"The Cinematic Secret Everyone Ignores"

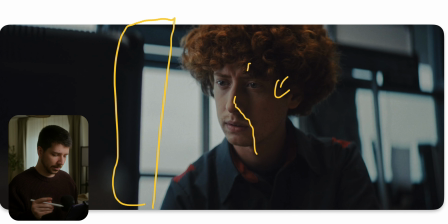249s
But probably he would be still bright on the side. So to counter all the slight leaks in the room, you have to put neck fill on the side to just cut off this side of his face.
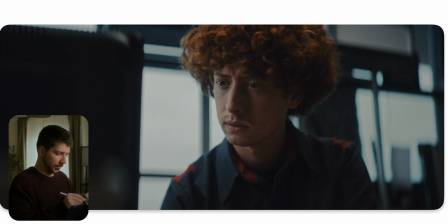263s
Then to create more depth, most of the time in a shot like this we have something in the foreground, but always black it out. Don't add a light, remove light if you can, because we want to focus on this face.
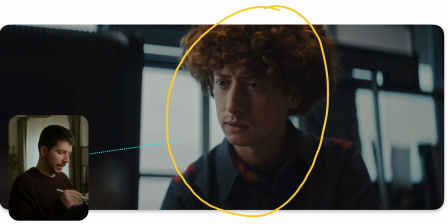277s
The audience just has to have the feeling that something is here, so that we get the feeling of depth. But we don't want visual interest on it, because it will remove our attention from him. But we want the attention on him because he's the main actor.
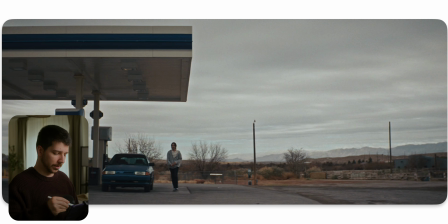293s
So this is seen from a different character, and what I like about this shot is the negative space on this side. Put the shot on thirds. I a little bit messed up the center, but you know what I mean.
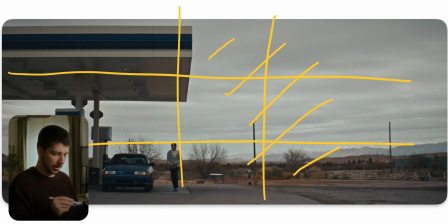305s
We have a lot of negative space on this side. Normally, a lot of people will put the important thing, which is the gas station, on the thirds and just add a little bit of negative fill on this side. But negative space is nice. It tells story because now we have the feeling,
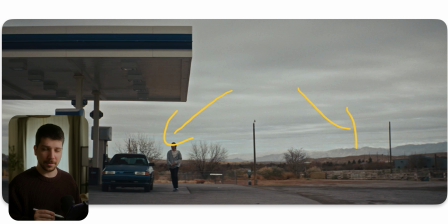325s
not this side is important, maybe this side is important, or something is coming from here. So at first glance, it doesn't seem like the better composition, but actually for the situation and the story you want to tell, it is probably better. Also here, when you have a scenery where here,
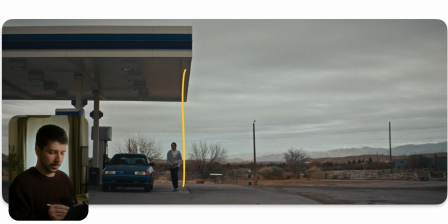345s
it's probably pretty dark actually in here when you're exposed for the sky, even at an overcast day. But it's 2026, we have DaVinci Resolve, we are all great at color grading, we have nice denoiser,
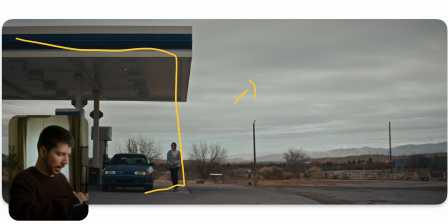358s
just expose for here, and everything you want brighter on this side, you can just boost in post. On a day like this where you have such even exposure, it will make zero difference.
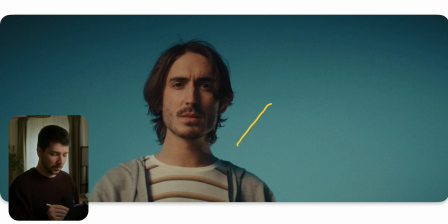370s
Then there's the scene of the same guy here with super clear sky in the background and extremely saturated. I don't think you see that often this type of situation for the sky and skin tones, but it's really intense and impulsive scene for me.
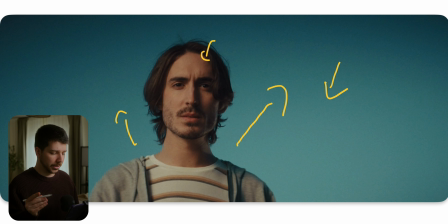388s
And to get a look like this, it's actually pretty difficult in my opinion, because like I said before, you have to expose for the sky, and he would be on a type like this, on a day like this, you'd be completely dark. There wouldn't be any detail at all.
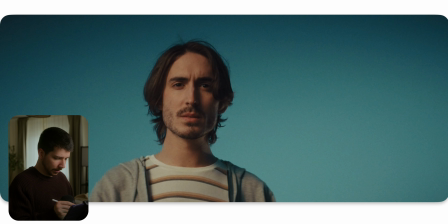404s
So what they've done here is, as you can see, the light is so soft, they put a big butterfly and shot just a big light through it. So there's probably just, when here is the light, one little diffusion in between,
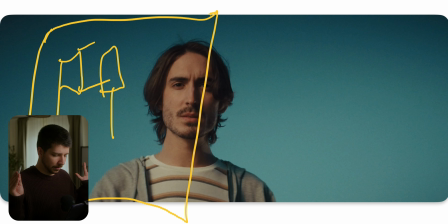422s
shoots through the light, exposes butterfly on a, should even say it's a full grid cloth, maybe something like this. Just try to get exposure on him, and that's how you get on bright daylight this really popping effect.
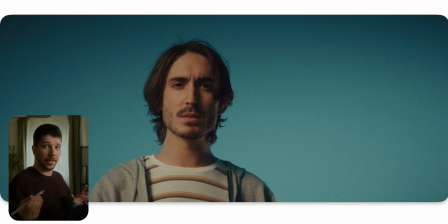436s
Or other possibility is they turn it around and the sun is blasting directly at his face and just put a big, like I said before, grid cloth, or maybe can go for a half, but I think that looks really, really smooth.
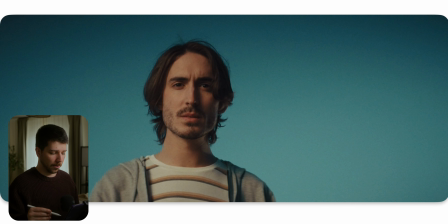452s
Diffusion in front of it. And now we get this nice roll off and this nice popping look with great saturation.
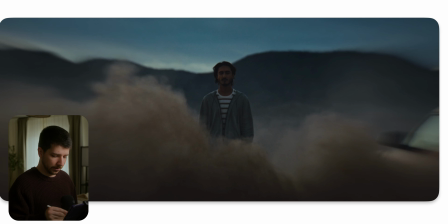458s
This is actually a car commercial, and here is a car that starts drifting around our actor. And here again, we have this really compressed lens. The trick when you're shooting car videos, you always use something in the area of 50, 85, maybe 35 millimeter lenses,
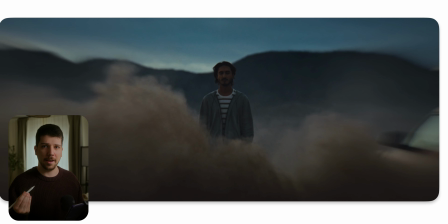476s
because it keeps the look of the car pretty much real, and also every stunt looks a little bit more extreme, because now he can be 20 meters far away and do the circuits around him, but with a longer lens it just looks like he's really a few centimeters in front of him.
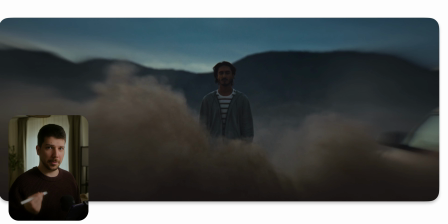496s
I shot car videos where there was people from the marketing of the car company on set, and they said they often have a problem that they use on commercials wider lenses and would really distorts the form of the car, and many companies don't like that and have to discuss on set, why didn't we shoot it like this?
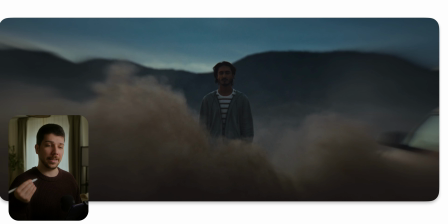515s
But that's just one thing that can happen. That has not to be every car company out there that does things like this.
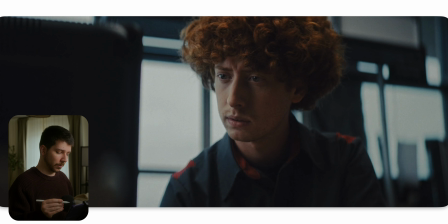523s
So we're going back to this image because I wanted to tell you what is the reason why this shot looks amazing or cool or cinematic. And it's maybe a little bit unspectacular for you, but it's actually the guy. There were so many shoots where everything looked cool and amazing lit,
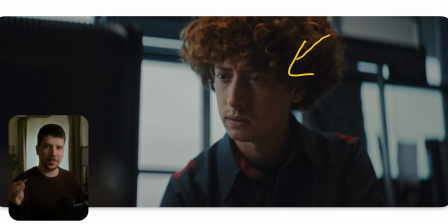542s
amazing lenses, amazing camera, amazing cinematography, but the person in front just looks boring. A lot of people just have this charisma on camera that look interesting, like this guy with the red hair, with the facial expression, the just overall look of the person.
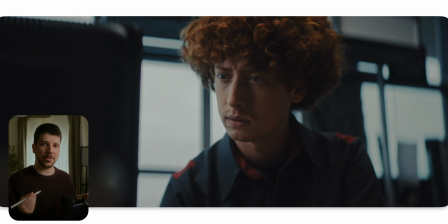560s
Always try to have interesting persons in front of the camera for a commercial. That's the reason why when you watch TV and look always commercials, there are most of the time people, they look very exotic for Western standards and have interesting style, interesting hair, special faces.
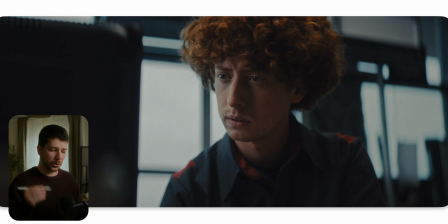578s
Try to find cool humans for your project. It will increase your production value by a lot, because it's overall it just gets more interesting to look at. So if you enjoyed this video, I would really appreciate a subscription from you. We have daily upload. My name is Marco Bagnoli, and see you next time.